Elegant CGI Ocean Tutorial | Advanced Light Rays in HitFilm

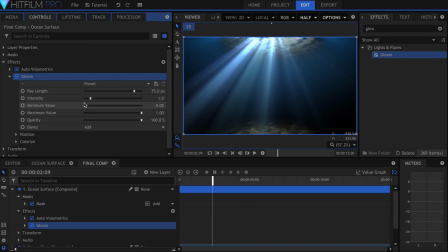259s
I raised the minimum value and lowered the maximum, so that less of the scene would be affected.
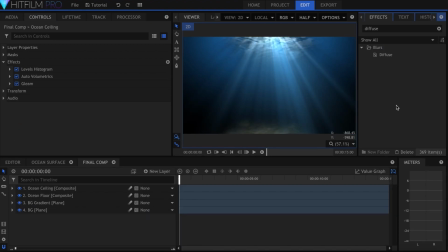265s
Then set the blending mode to screen. It'll look a little rough, so add a diffuse effect to soften it up.
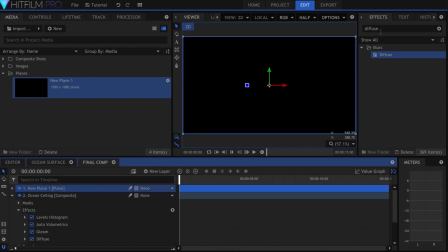275s
Once you have the rays looking how you like, drag in the plane from the media panel. I'll go ahead and add the fractal noise effect.
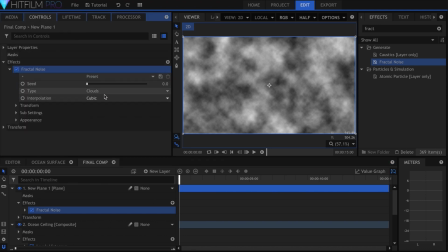284s
If you're using HitFilm Pro 2017, set the type to energy.
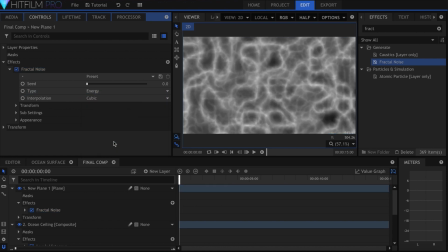289s
If you have a lower version, you can still use the effect but you just won't have the energy type. I'll hit the keyframe button for seed, skip to the end and set it to around 4. This will make it move throughout the shot.
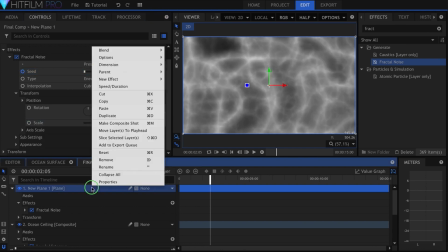303s
In the transform controls, I'll increase the scale to about 300. Set the blending mode to overlay to give your scene dark and light spots.
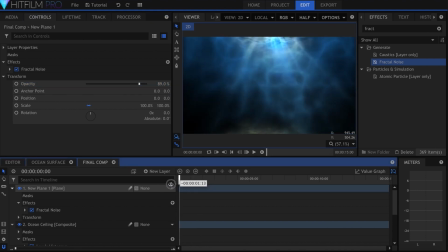313s
If it's too drastic, lower the opacity of that layer. Our final layer will be a grade for color grading.
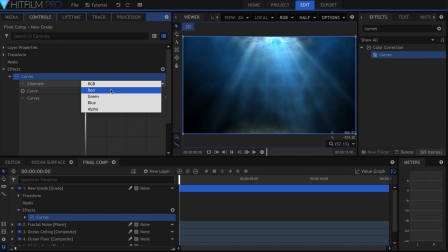322s
I used the curves effect to change the overall hue of the scene, lowering the red channel and adding a bit of green into the highlights.
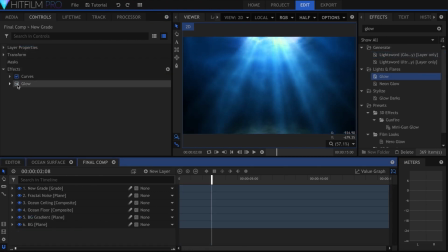330s
I put on two glow effects, to further soften the light rays above.
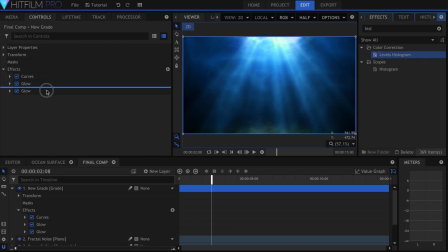338s
Like the previous few tutorials, I used Levels Histogram to make sure my shadows and highlights were in the correct spots. Finally, I added bleach bypass and some film grain.
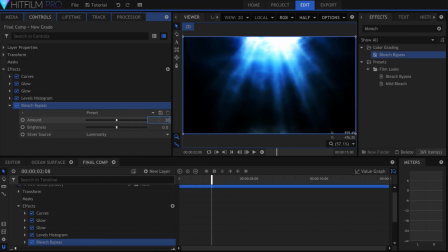355s
I hope you enjoyed this tutorial, let me know if you have any questions below.